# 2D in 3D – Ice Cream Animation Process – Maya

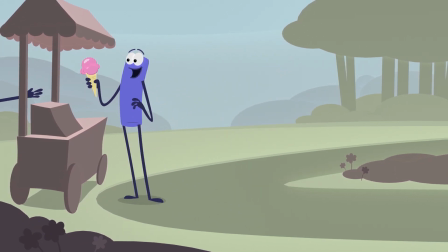In this video I will go over how I animated this flat character in Maya, the way I set up the layout, and discuss how well the rig held up during animation.
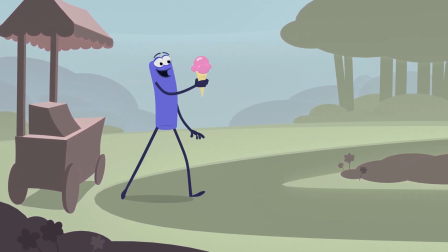In the previous videos I showed my process for rigging this character and this is the animation test to see how well the rig is working.
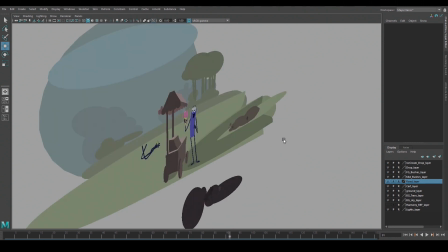This is what it looks like from a perspective view. I set up a multi-plane with different levels for the background, mid-ground and foreground elements.
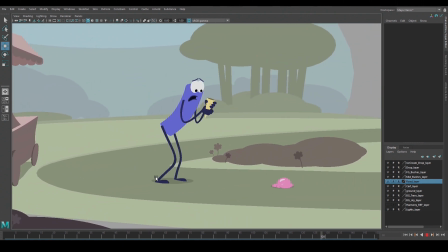Separating the elements on different levels like this gives us room to overlap the character and the environment and it creates a sense of depth when we move the camera. camera.
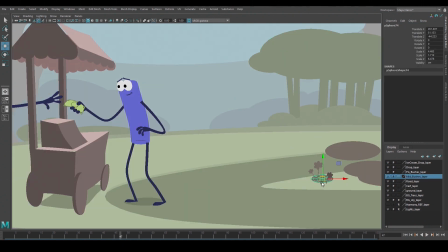Everything in the environment is made from simple polygons with flat shaders.
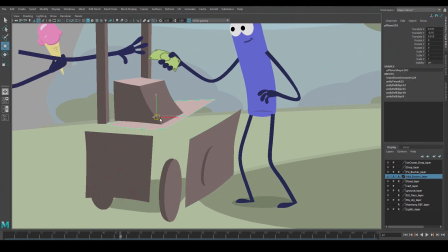The cart looks like it has more dimension to it, but it was made with flattened polygons with different materials to help define the top, front and the sides of it.
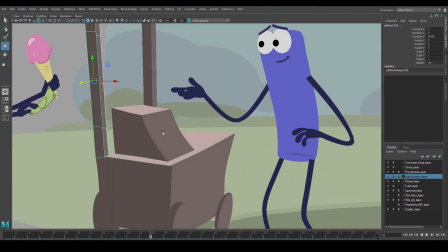And the pieces of the cart were separated in depth so there was enough space for the character's arms and the props to fit through it.
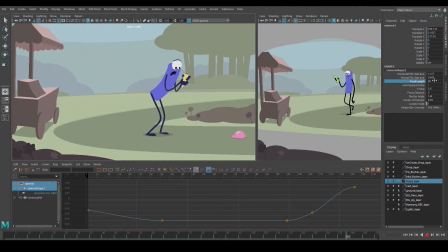For the camera I set the focal length to 90, which flattens all the elements a bit more than a standard 50mm lens.
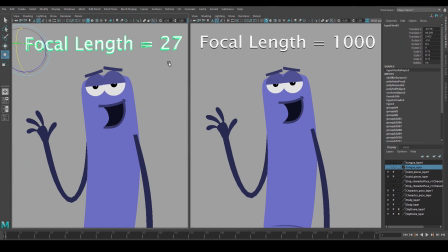If we look at an extreme comparison, the window on the left has a camera with a focal length of 27, and the window on the right has a focal length of 1000. So the wide angle camera on the left gives us much more perspective and depth than the extra long lens on the right, which keeps the characters much flatter.
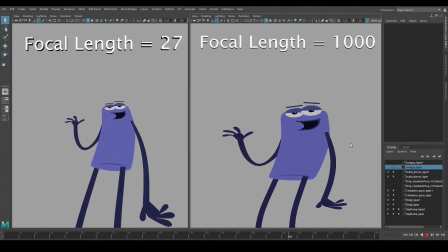Again, I only used a focal length of 90 for this animation test, but I have used much longer lenses for these type of characters.
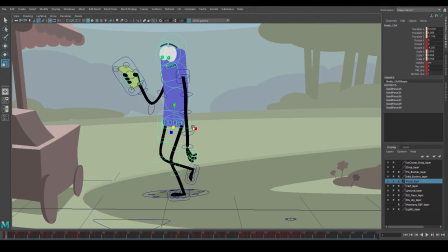For the animation, instead of moving the character in Z, I animated him along the X axis and scaled the size of his body and limbs to make him look like he gets closer to camera throughout the shot.
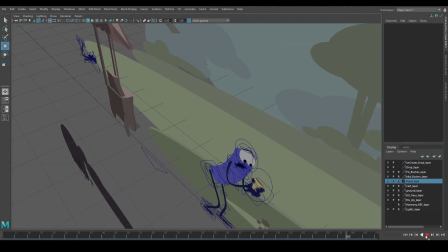This scale probably isn't that noticeable during the animation, but it's easier to see the size difference when I switch between the first and the last pose.
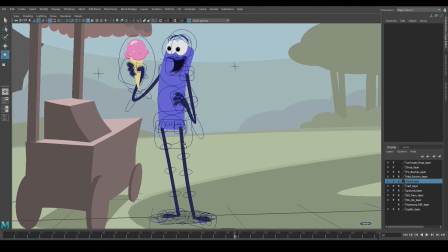When the character changes direction, I decided not to flip the body by scaling it in the x-axis.
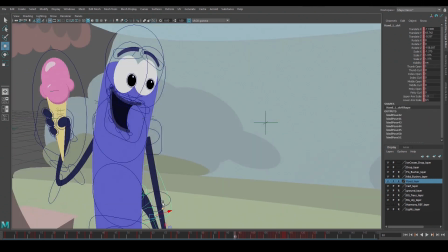Since his body is a simple shape, it was easier to flip and reposition the eyes, the mouth, and the limbs to pose the character in the other direction rather than to flip the body.
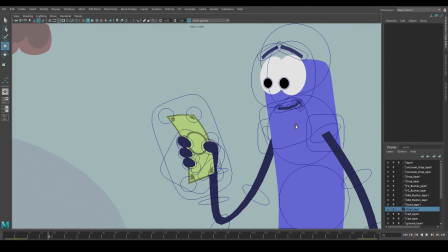The mouth was animated using three rigged replacement shapes. It starts with a closed mouth shape and a shape for the corner of the mouth, then swaps to the open mouth rig,
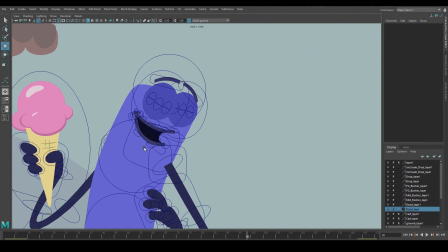and I flip the mouth control by scaling the X channel as he turns.
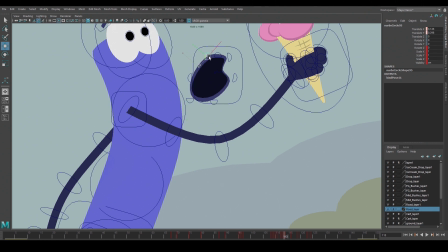When the character trips, I swap to the circular mouth shape and turn off the shape for the corner of the mouth, and then I swap back to the open mouth shape at the end of the shot.
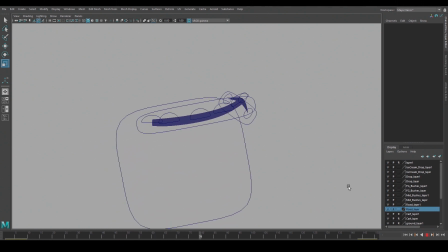This is what the mouth looks like if I separate it from the rest of the rig. On its own we can see when the mouth shapes are swapped, and it's pretty jarring when the mouth flips to the other side.
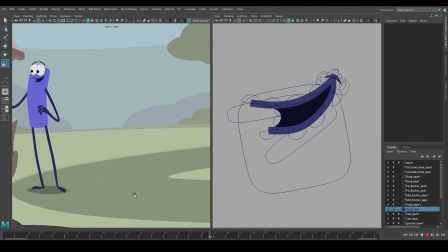But when we switch between replacement shapes during a quick body move, like on the turn, then it works really well.
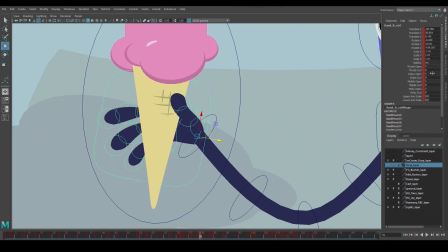The hands have two sets of fingers and thumb rigs.
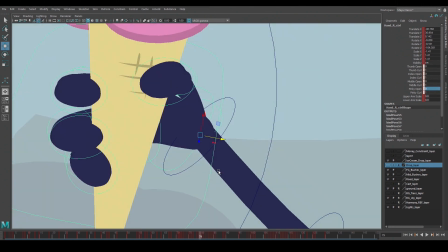So to interact with the props, I swapped between the straight finger rigs and the curl finger rigs so the finger and the thumb geometry wraps around the geometry of the props.
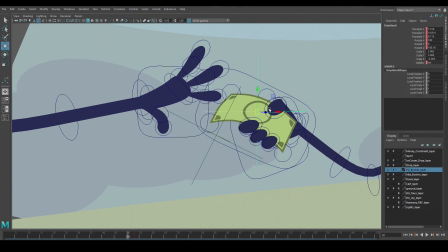To lock the props to the hands, I used parent constraints. There are locators under each of the character's hands, and I constrained the props to both of those.
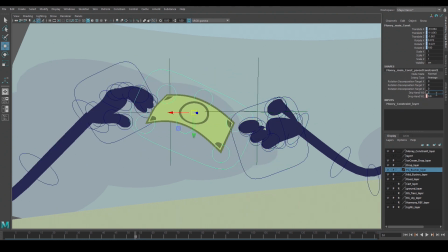Then by animating the constraint weights, I was able to switch the hand the props were following.
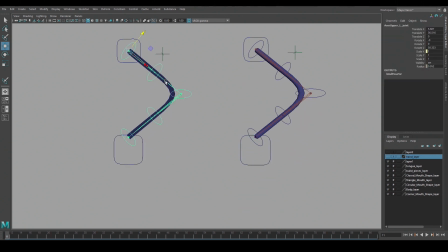The arms and legs were set up with joint chains and IK handles just like I would for a standard 3D rig.
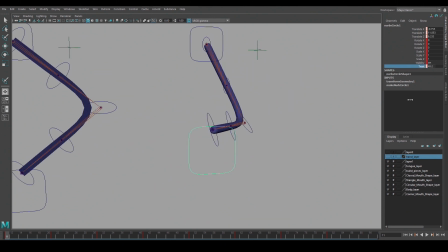With a standard arm rig, I would move the IK in depth and use the twist channel or pull vector constraint to get a foreshortening pose.
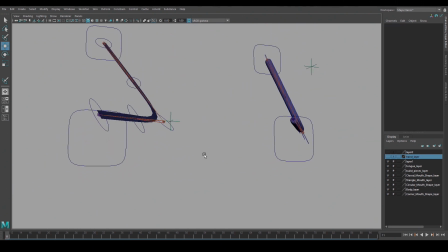But if I do this with a flat rig, then the geometry tips towards the camera and the flat look of it falls apart.
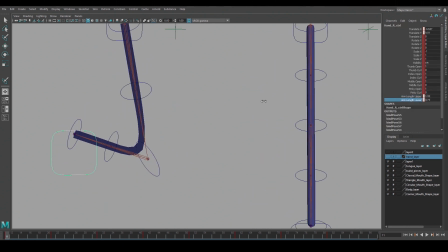So instead I scale the length of the arm joints to get the poses with foreshortening. I pose these type of rigs as though I'm drawing the character.
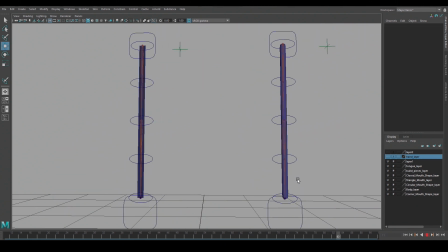So instead of using perspective to give depth, I scale the controls to get the poses that I want.
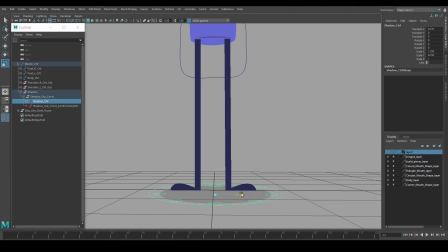For the shadow, I rigged a simple polygon with controls that could be used to animate its shape. And I used a point constraint so that it would follow the body control. A point constraint drives the translation channels of an object, but you can limit the constraint to just one channel. So I set it up to only follow the X translation of the body, which makes it look like it's sliding along the ground plane.
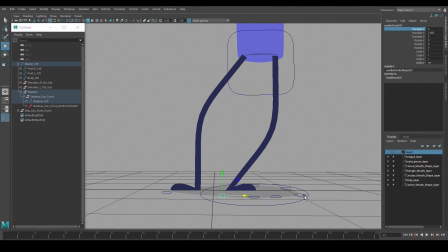And then I used the additional controls to reshape and animate it.
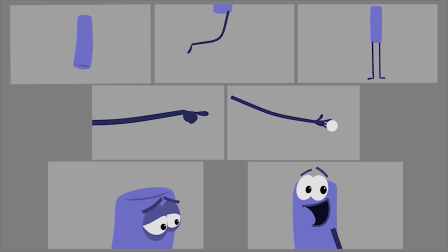As I was rigging this character, I animated a quick test to make sure that I liked the way the controls were set up, and that I was able to pose him the way that I wanted.
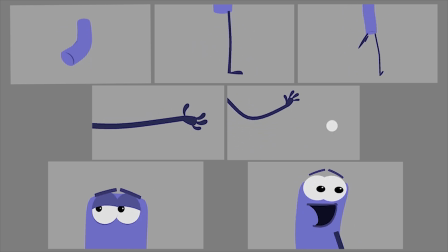It's common to animate calisthenics tests to make sure the pivots are in the right place, verify rotation orders, and see if the skin binding is working.
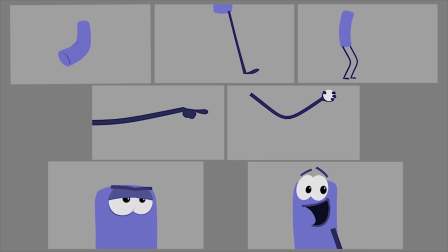But I like to use these early tests as a way to also develop the personality of the character and define the animation style of the film.
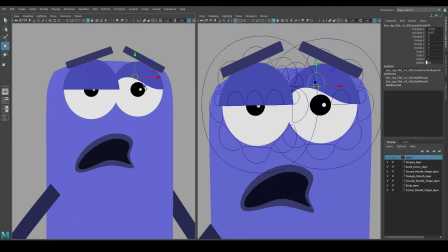Overall, I was happy with the rig, but based on the animation test, there were a couple of changes that I wanted to make. The first was with the eyes.
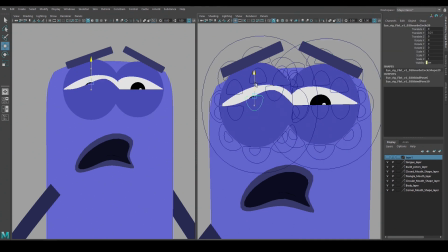The eyelids are flexible and can be shaped well enough, but when I closed the lids completely, there was no way to define the edge of the lid since they're flat shapes.
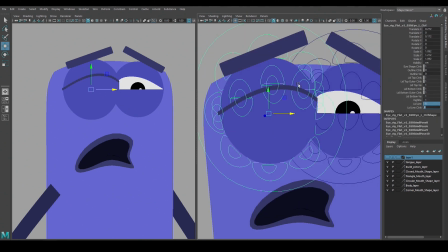So I added another shape to the eyes that can be turned on and posed to create a line for the closed eyelids.